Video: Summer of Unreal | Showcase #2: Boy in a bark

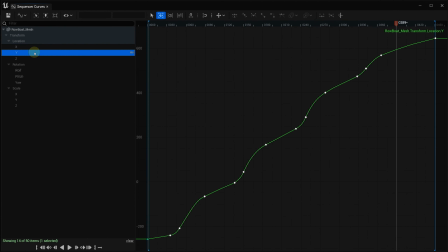Here again, it's important to avoid perfect sinusoids because nothing is ever perfect in the nature.
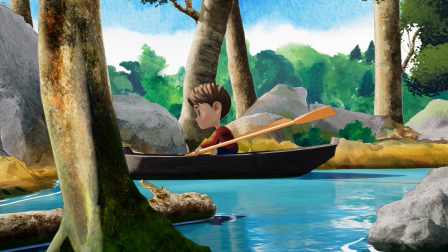With Insight, I think that the inertia following the paddle stroke could be improved.
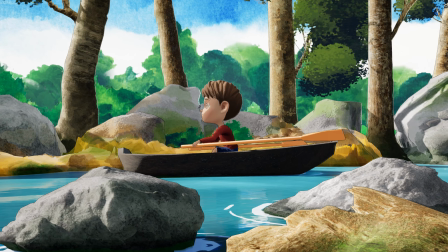Maybe I will make it better in the future.
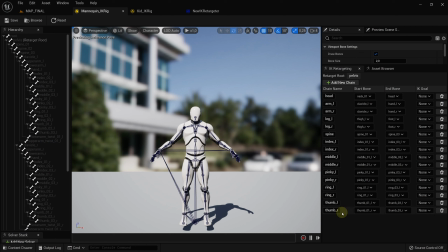The day before finishing the project, I wanted to test the new retargeting options of Unreal Engine 5.
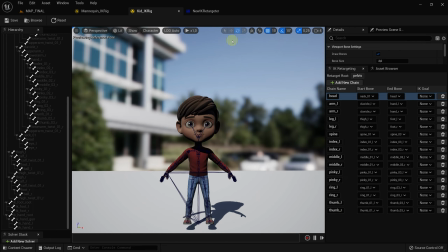That is why the dummy became the little guy you see. It was much easier to set up than I thought.
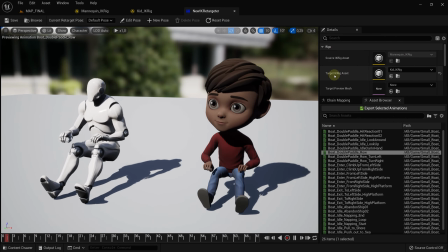Basically, you have to match the skeletal mesh of the dummy to the character's skeletal mesh.
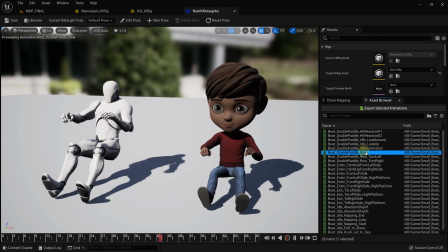And you need to specify what is an arm, a leg, a finger, etc.
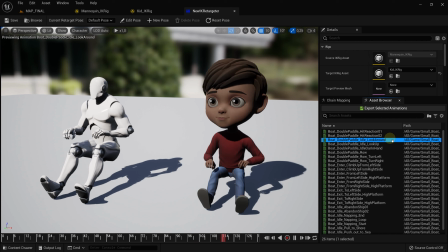It's quite quick to set up. You can see the result here in some animations. However, this has some limitations.
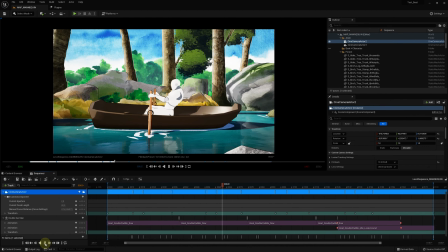For example, the size of the boat and the oars is not really adapted to the morphology of the little boy.
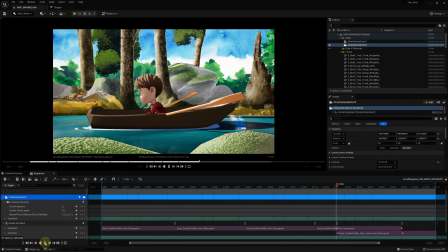And I had to adapt.
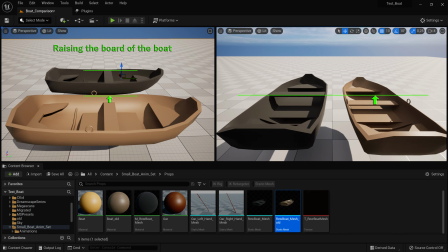For example, by adding a board in the boat, without which the character would float in the air. I had to remove the wings too. Also, the little boy's head is very large and any small movement inherited
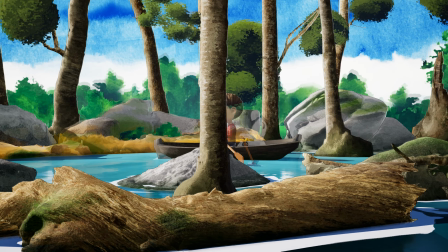from the dummy had to be attenuated or the movement would look a bit strange.
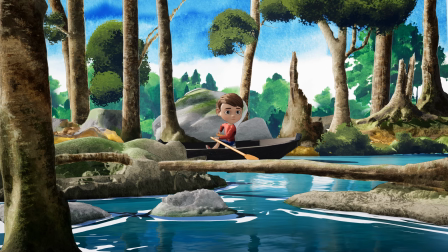In hindsight, the retargeting step seems to me to be something that should be done from the beginning to avoid these last-minute fixes.
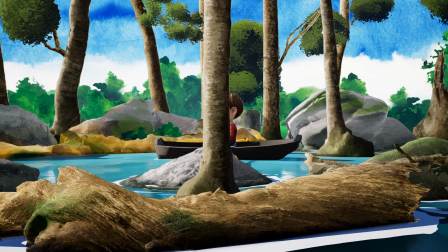In any case, it was very interesting to study this part of Unreal Engine 5.
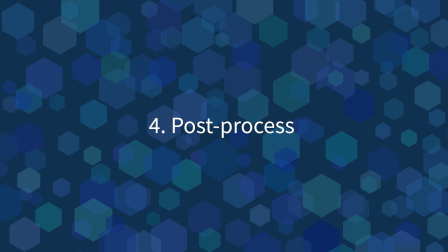I discovered the post-processing materials during the Incast training. I hadn't explored this field much before and I knew you could make simple filters to adjust colors,
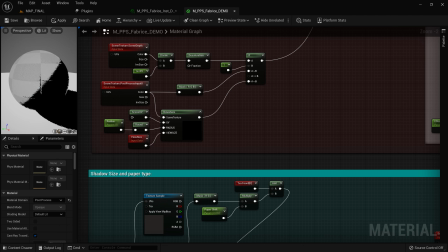but with a little more work on the materials, I realized that you could modify shadows, cast shadows,
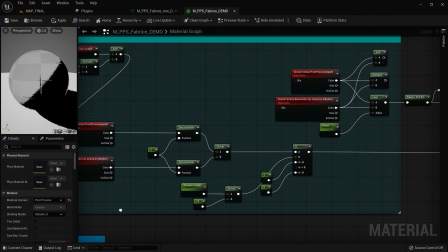create outlines, adjust effects, depending on the distance of the object from the camera.
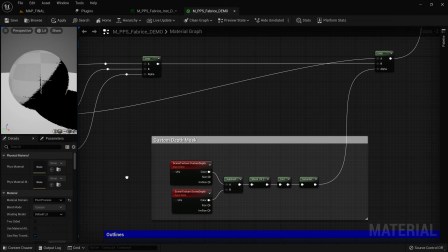It was exciting and I studied many tutorials on the web for about 3 days.
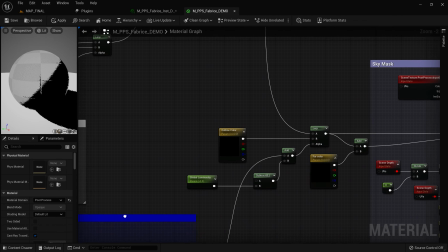I have redone some, combined some, etc.
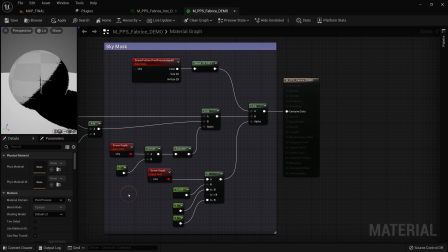I still have a lot to learn and fix in my post-process material.
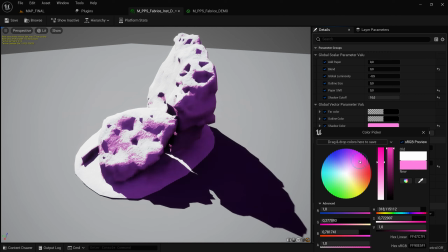It sometimes made the colors too bright, which was a problem, so I won't publish it as it is.
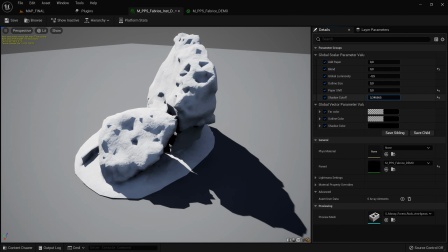But there is an idea of how it works. It applies on several levels.
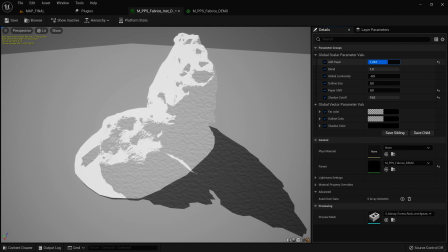I wanted to be able to apply a sheet of paper on the surface of the assets, especially because I wanted to paint them. Then I wanted to generate shadows, but ones that are not super realistic in terms of shape and opacity.
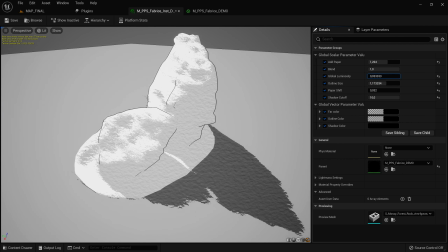Also, I succeeded to make an adjustable toon shading on the objects.
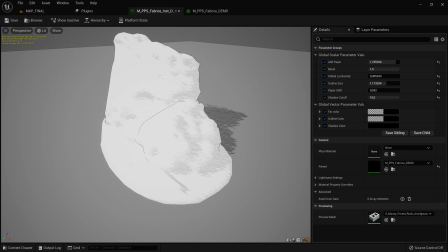Here again, I had to experiment to avoid too much realism. Finally, I tried to generate outlines.
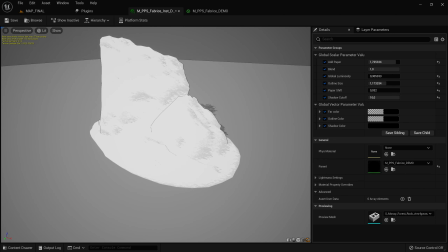This was not absolutely necessary in my project, but I wanted to build and test this option.
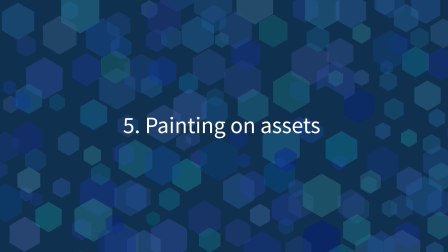Now we come to the most interesting part, drawing on the megascans. I made many attempts and here is my workflow.
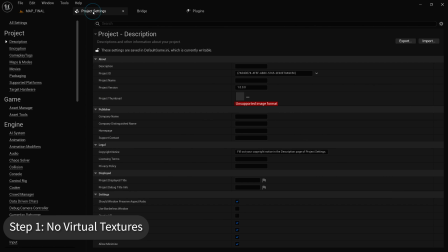First, getting the asset not as a virtual texture but as a classic texture. Iliad currently only handles classic textures.
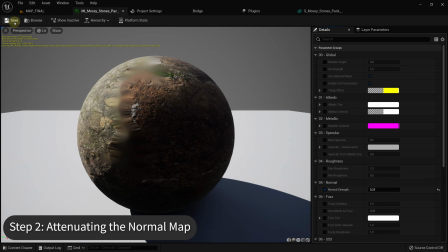Second, attenuating the normal map, otherwise the shape of the assets will be too precise for a stylized render.
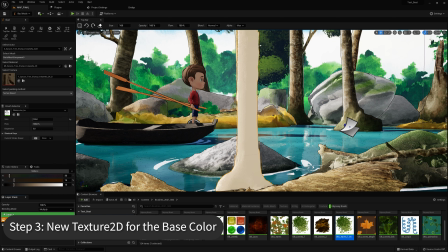Third, replacing the texture albedo with an empty texture that has a colored background, for example, gray for a rock.
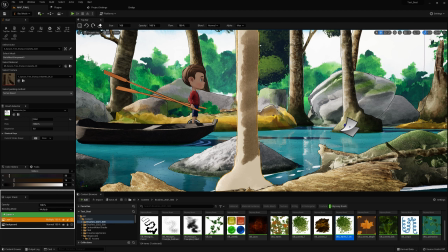Then, adding a layer in multiply mode to add the shadows.